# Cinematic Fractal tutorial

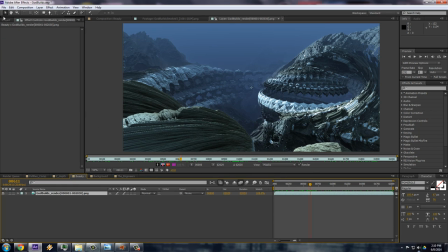(40:59)
So very quickly, here's my beauty, and I get my Z depth in there. Here we go. Nothing happened. For some reason,
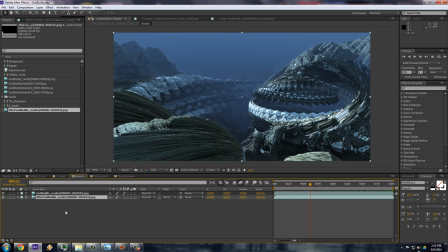(41:15)
it doesn't like my Wacom pen when I do to use the screen recording software.
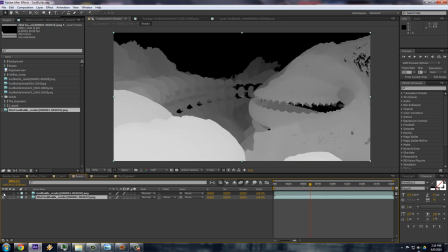(41:22)
So the Z depth is in there. So as you can see, it's the same frame as this.
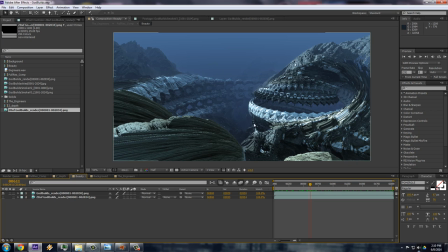(41:30)
This is also a high resolution, so I'm working in, actually it's a half resolution here,
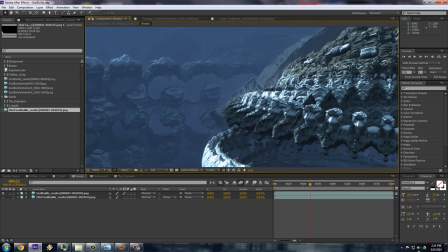(41:35)
but you can see that this is the resolution that I'm working in. This is full res.
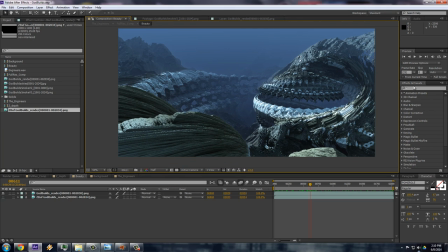(41:41)
Put it back at half just for speed sakes. And then there's this plugin called Frischluft Depth of Field. It's a plugin for After Effects, and it's really amazing.
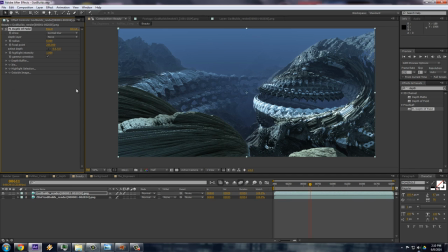(41:55)
Okay, I can drag with my Wacom apparently. And I choose a depth layer and I say the bit that should be in focus, it could be there. And then I crank up the radius and we get this depth of field effect.
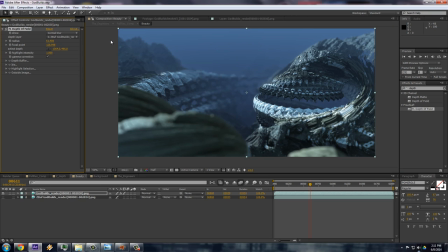(42:14)
And you can get and take this for these kind of things really high. Look at that. And then I can say, well, I want this to be in focus. And that will be in focus instead of that. So this is how I did a lot of those
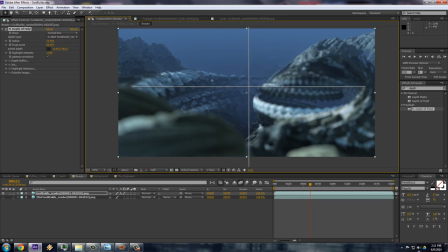(42:35)
films with this depth of field. But bear in mind that when I'm trying to make this look like an alien planet or something, or as a matter of fact, Prometheus was one of the scenes in Prometheus was kind of the inspiration when they're landing for the first time on that planet.
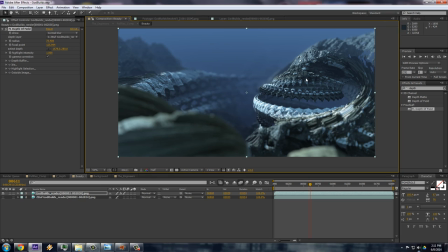(42:55)
Depth of field is not going to help you much because depth of field is actually only realistic, or we know it only for small things. So the higher I get this depth of field going, the smaller it looks. It looks like a micro lens looking at something really, really tiny. It doesn't look grand and big anymore.
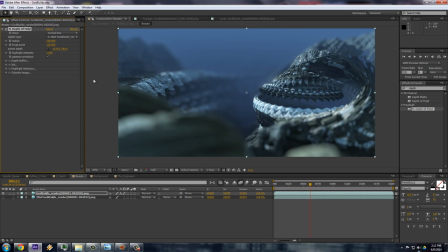(43:13)
This is because the lens of a camera is so small compared to a mountainscape that everything will be in focus. Even foreground things will usually be in focus. So for this kind of things, I would either use it just a little bit, so you can barely feel it like this.
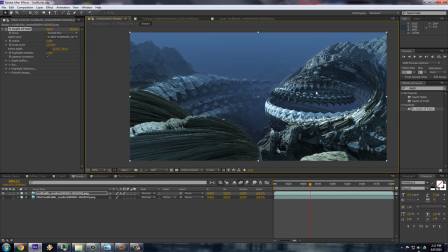(43:30)
Here you can see that, in fact, this is only 5, that this is kind of out of focus, but not much, or not at all, which in this case, I didn't use it at all.
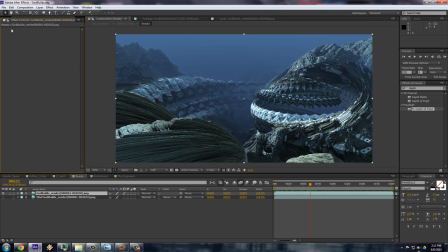(43:37)
But if you want that depth of field look, this is the way to get it. Another thing that a Z depth
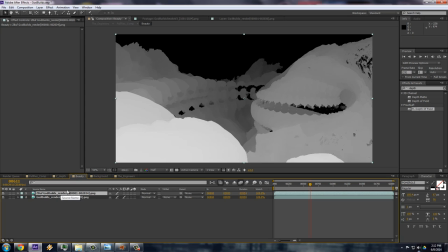(43:46)
would be helpful in is to use it as a mask for some color correction.
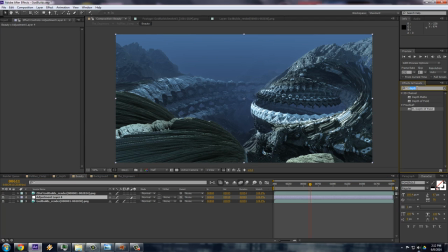(43:53)
So for instance, if I get some color correction going on, and let me do some simple ones.
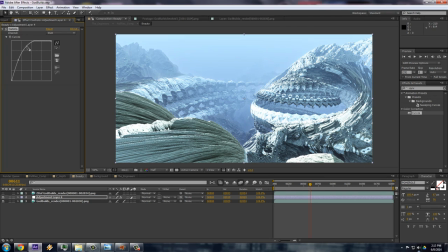(44:04)
Let's get this really, these curves up so we have this much brighter thing. But I don't want this everywhere, I just want this in the distance. Now I could say track matte, Luma mat.
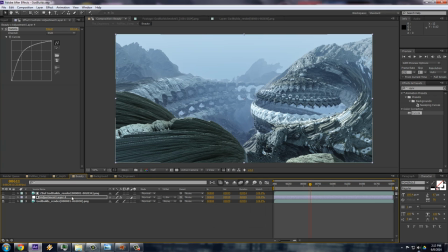(44:20)
Actually, I have to do the inverse Luma mat, and now it's only happening in the distance. So you can easily get these kind of things. You can get these in Mandelbulb with some things, but you can also use it here.
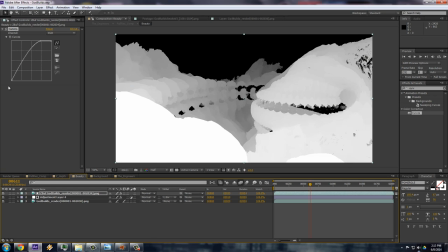(44:35)
And then with the curves on, basically, and how tight my curves are in here, I could say
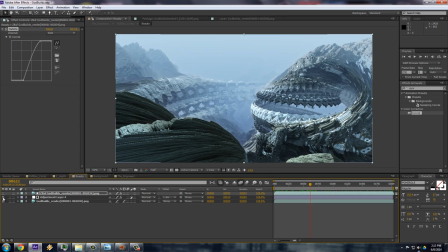(44:45)
how much that fall off would work. And here you can already start to see the kind of foggy landscape stuff that I had.
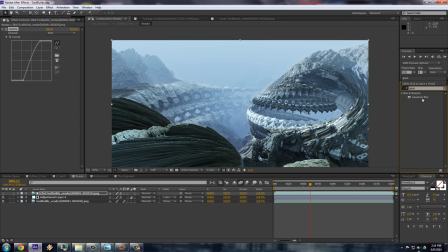(44:58)
having some Gaussian blur in there would help making it a little bit misty.
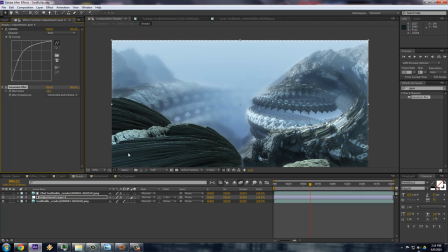(45:08)
But I don't want that blur to be, because now it starts looking like a depth of field blur.
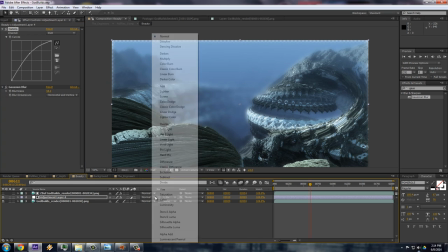(45:17)
But if I would, let's see, if I would screen this layer, there we go.
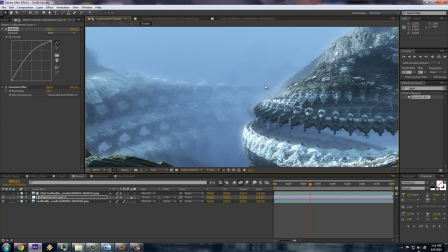(45:25)
I'll start looking like fog, very foggy. It doesn't blur, but it blooms it out a little bit.
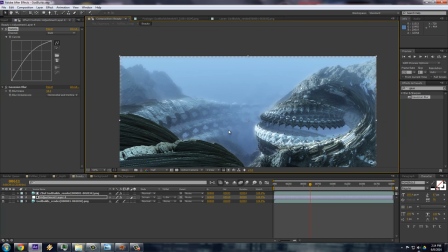(45:34)
It's like a lens effect. And this is also what happens in an atmosphere when light rays scatter around.
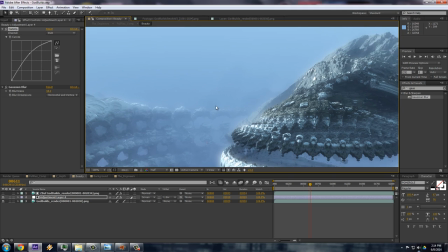(45:42)
Some light rays will directly hit you, so you still see the actual contours, and some will be scattered around by this Gaussian blur effect.
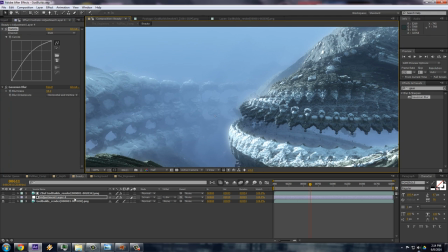(45:52)
But this again only happens in the distance because of my z-depth.
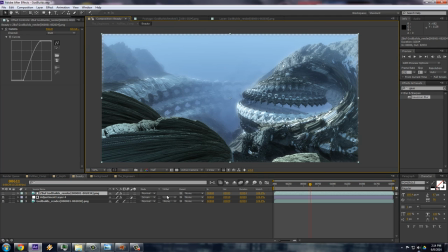(45:55)
If I didn't have the z-depth, I wouldn't be able to get that effect, because I would just have it everywhere, and that doesn't look nice.
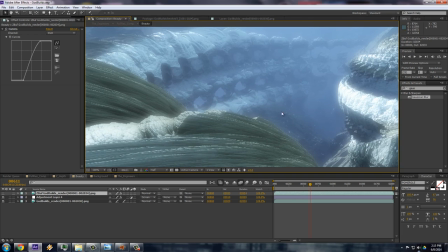(46:04)
It looks like my whole lens was condensated or something, and that just doesn't have that same.
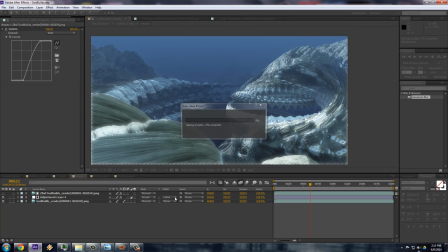(46:14)
This is when it only happens in the foreground. It gets a really strange effect. You want it to only happen in the background.
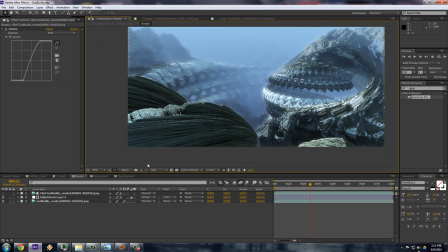(46:19)
So these are a couple of things, and then there is of course color correction. And you can put an adjustment layer on top of this, and I could say color balance. And this is a very
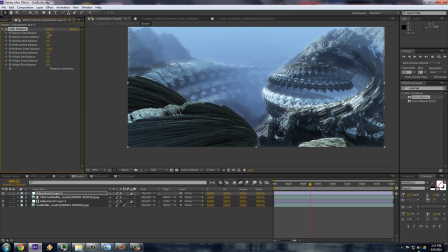(46:35)
delicate process, which I think there are a million ways of doing it, but it's definitely important to try and get the same kind of, you know, a nice color palette.
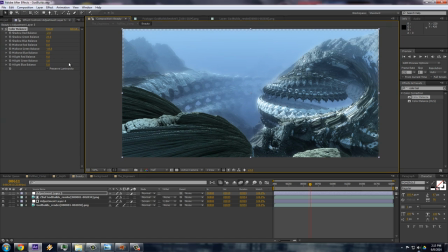(46:48)
This is of course very toned down. There's not much color going on. It's only the bluish stuff.
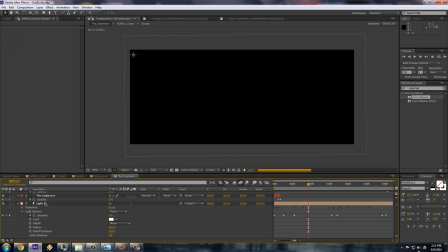(46:55)
But what I did for the engineers.
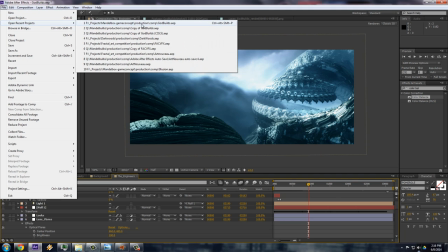(47:00)
Let me actually open and not save, because.
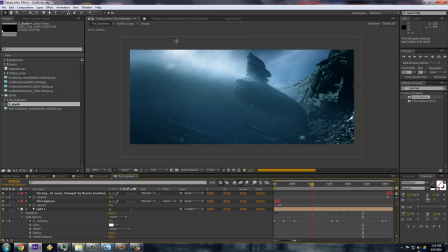(47:08)
Okay. So when I did it for this, I looked at.
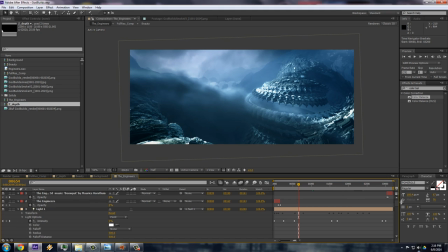(47:17)
Actually, I think I did look at that scene from Prometheus, and tried to copy those colors a little bit.
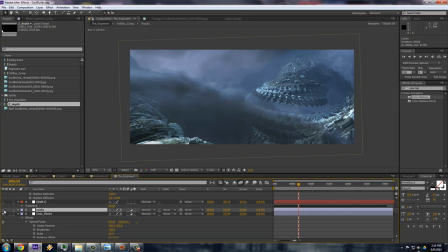(47:26)
And I also used Magic Bullet Look Suite, so it goes from this to this,
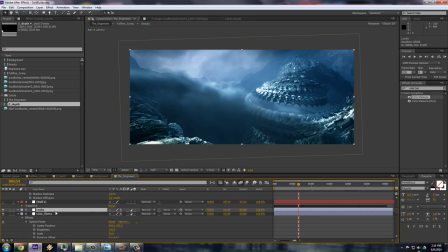(47:31)
and that's a whole another program with lots of presets and things. And it's very, very nice, from Red Giant, called Magic Bullet Look Suite, and that that's the color correction of it all.
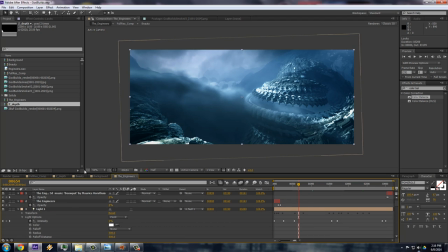(47:50)
I did another interesting something with this, and I used the
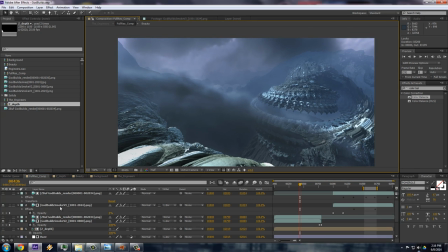(47:55)
this is a little bit more, like I said, out of the scope of this tutorial, but I have two layers of clouds in here. I have a background layer of clouds,
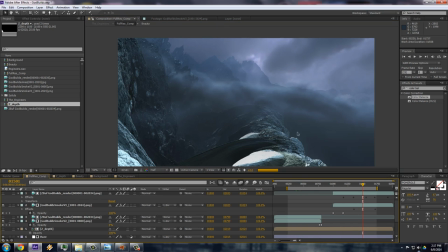(48:03)
which you see here.
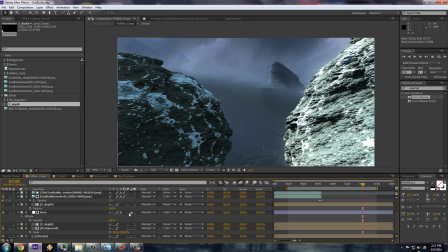(48:10)
This is actually the setup of Beauty. The background, which is I can just go to the background here, which is just the camera motion,
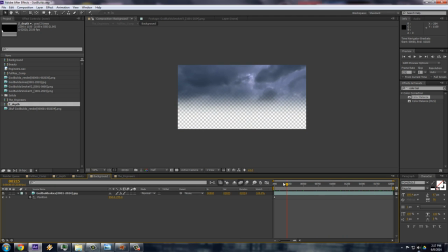(48:24)
and then there's just a picture of clouds in there. I think the picture is from an HDRI, and this was rendered in 3ds Max.
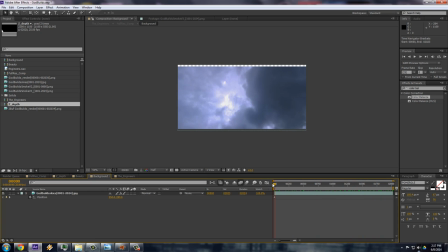(48:32)
This is a little bit more complicated, because what I did is I here it goes even out of frame a little bit.
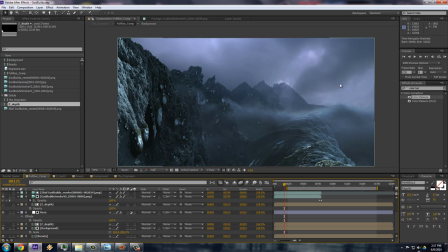(48:41)
What I did was I tracked the motion of the camera in Mandelbulb. You can't export the camera motion, which is a pity. Otherwise, it would be much, much easier to do this.
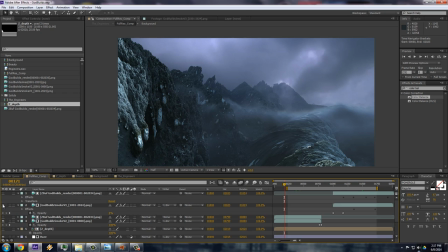(48:55)
But by tracking the camera motion, actually, I first had to make the had to change the animation in Mandelbulb so that only the camera moved, but not the fractal, because otherwise you can't track it.